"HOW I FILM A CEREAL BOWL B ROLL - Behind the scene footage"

What's up guys? So I hope you liked that clip that you just saw. It was a cool bureau of what we did with cereal. Pretty simple, but it was very complex. So we're going to show you the behind the scenes now of what it took to actually do that video you just saw. All right. So basically whenever you're doing stuff like this, you never want to use just one product. You have multiple.
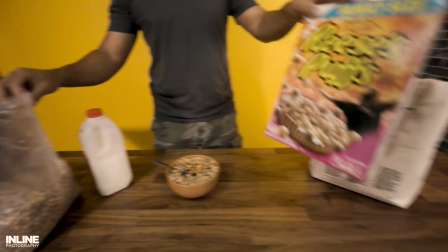So we had a couple of bowls. We have the actual cereal boxes. We have a couple of them just in case we mess up with one.
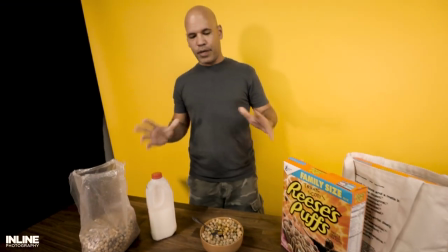We have a second one. Make sure you have your cleaning supplies, everything so just make sure you have doubles maybe triples of things because once you open up a package you're done.
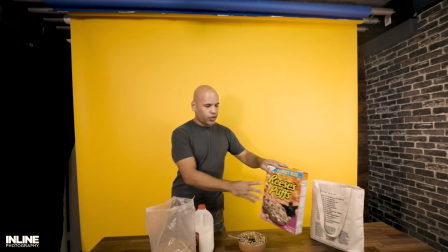What we have right here in the background because we wanted to mix in the actual yellow from the Reese's Puffs we use a yellow background.
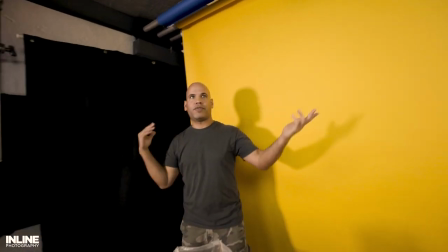We have a sound blanket over here we have some soundproofing as far as for our studio and we got a bunch of lights everywhere.
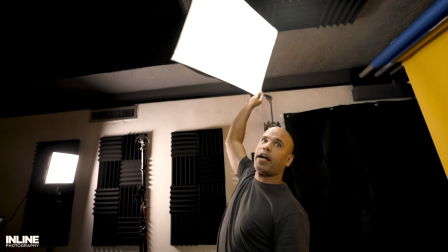Now let me just show you the actual lights. We have our overhead lights we have these two over here that we can actually turn around and move and the reason we have those up there
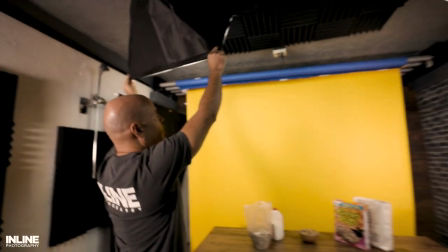is for our background We could play around with my actual hair light or if there's too much light hitting the background We could always adjust that we
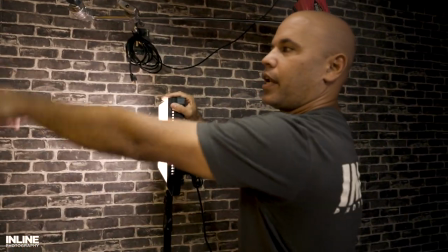have one light over here And this is basically so we could actually not get that burn effect on that side and not get the hot spot in
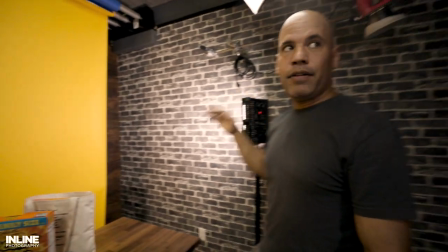the center So we actually could move this hard we want that way it's an even lighting We have our fill light all the way back here.
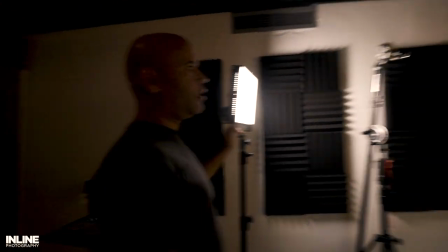That way it just lights up the entire scene Still has a diffuser in front of it,
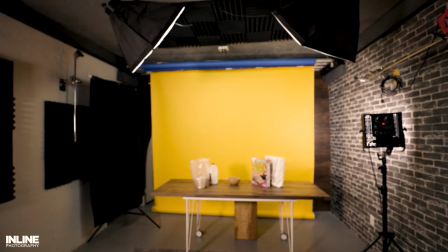but that way we take it away It makes a big difference once we put it back in there it literally lights up those little dark areas that you don't want to have as far as your table
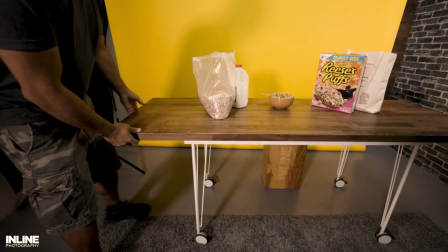i mean we pretty much rigged this this is our makeup table and we actually put this piece on the top and just made it look
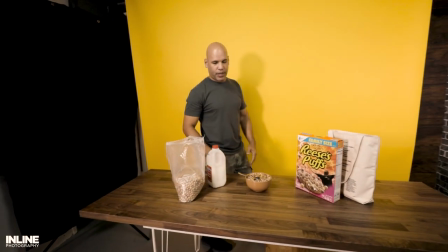cool so you could actually make anything that you want just kind of fake it because you're always going to be shooting very tight in those areas now again
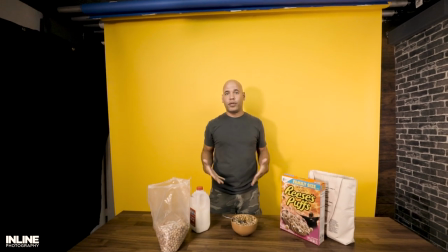you see the entire background but we're actually shooting we're shooting so tight that you can't even see it so
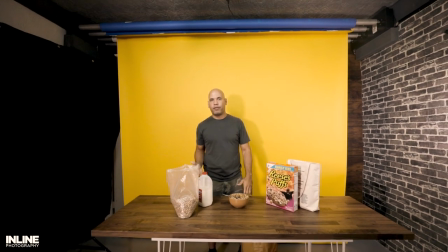never worry about your surroundings that make everything perfect because you're always to be cutting in tight.
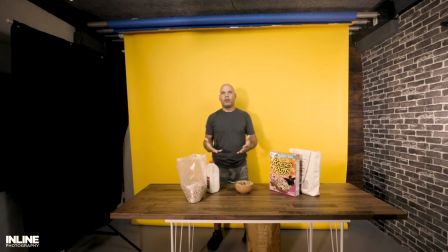So you didn't see all these lights that we had there in that video, but now we actually pan out and you actually see it. You're going to see everything that we have in this location. Yo, what's up guys. My name is Julian and I was the one behind the camera in this video.
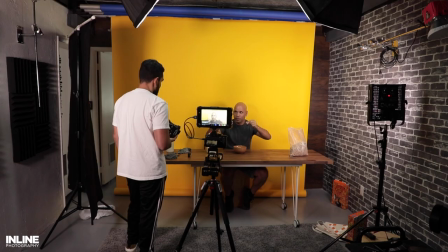So what I'm going to do right now is just give you a quick breakdown of the clips that we got and how we shot them. So let's just go ahead and get into the first clip.
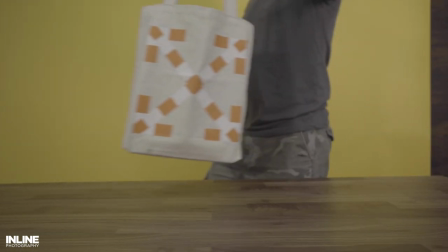Okay. So the establishing shot that we got for this video was Javier walking to frame. we managed to get this shot on a slider we
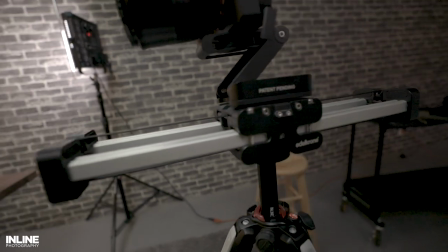were using an edel coron slider that Javier let us borrow pretty simple shot we slide from camera right we go left and Javier just gets to the center of
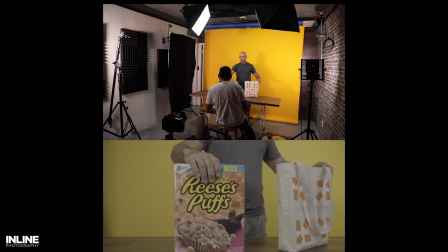the table and smacks the cereal onto the table pretty simple so let's go on to the next one shot
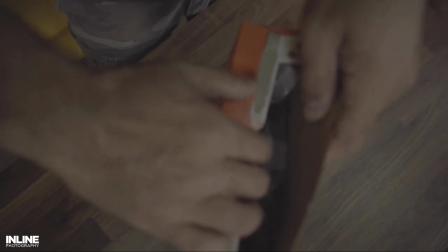number two we start to see a little bit of that slow motion this is just an overhead
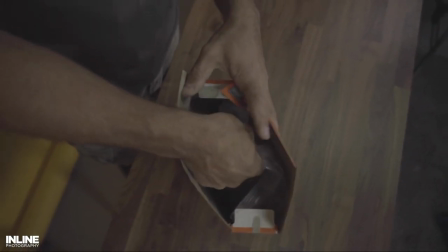shot of Javier opening that cereal bag the way I accomplished this shot it wasn't anything as
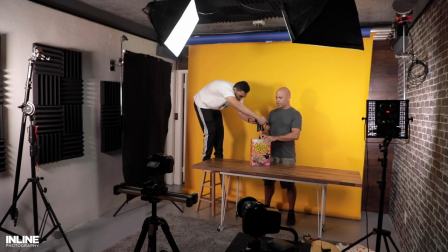you expect i didn't have an overhead rig at my availability so all i did was just stand on the stool and pull the camera up as javier opened that
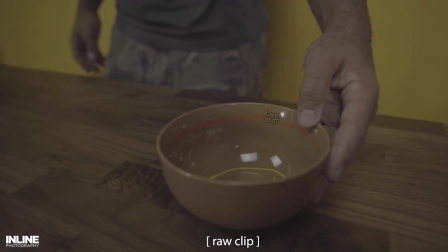bag going into the fourth shot we introduced the cereal bowl and for this shot it was all shot handheld so pretty much what we
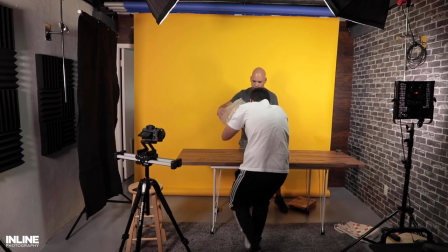did here was we tracked javier slotting the cereal bowl down until he got to the cereal bag as soon as he gets that
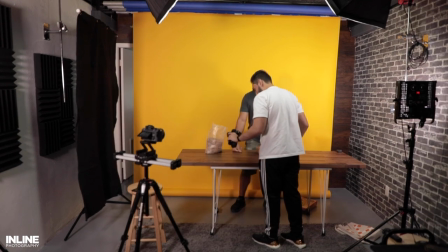cereal bag we just follow his motion as he pours it into the bag now in doing this it allows us to get into a very cool transition where we go
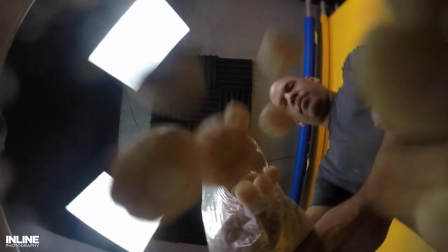past the table and then we see the cereal falling on top of us from
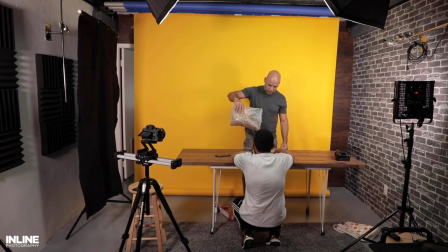the cereal bowl's perspective as you might call it and
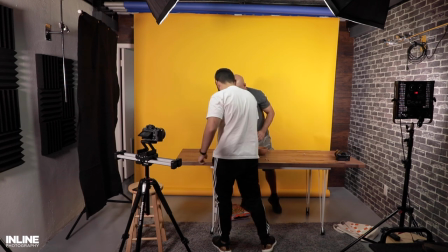this shot was really accomplished by just placing the gopro inside
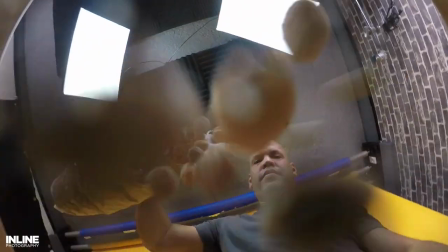of the cereal bowl and letting that cereal fall on top of it so for the next following shots
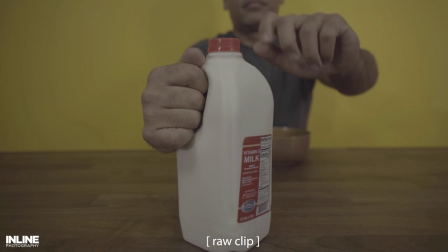of the introduction of the milk for the first shot javier slid that milk into place and we didn't have to rack focus
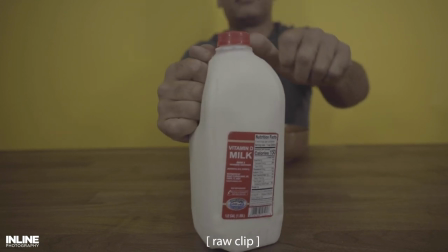anything all we did here was just set our focus point to the spot where Javier was going to extend that milk and then that's how we got that shot.
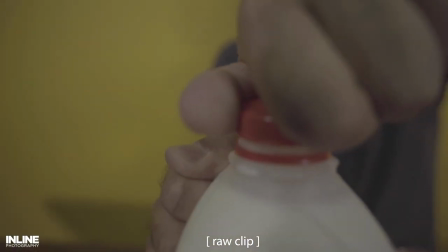The next shot of Javier opening that bottle cap again we just tracked that motion of his hand opening the cap and then we go into the milk pour.
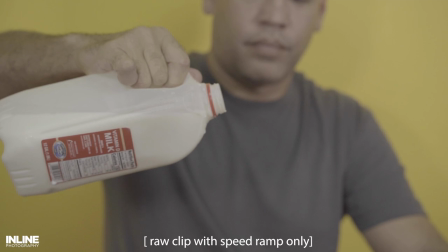Now this was shot at 120 frames per second and we did use the Elkrone slider on this one.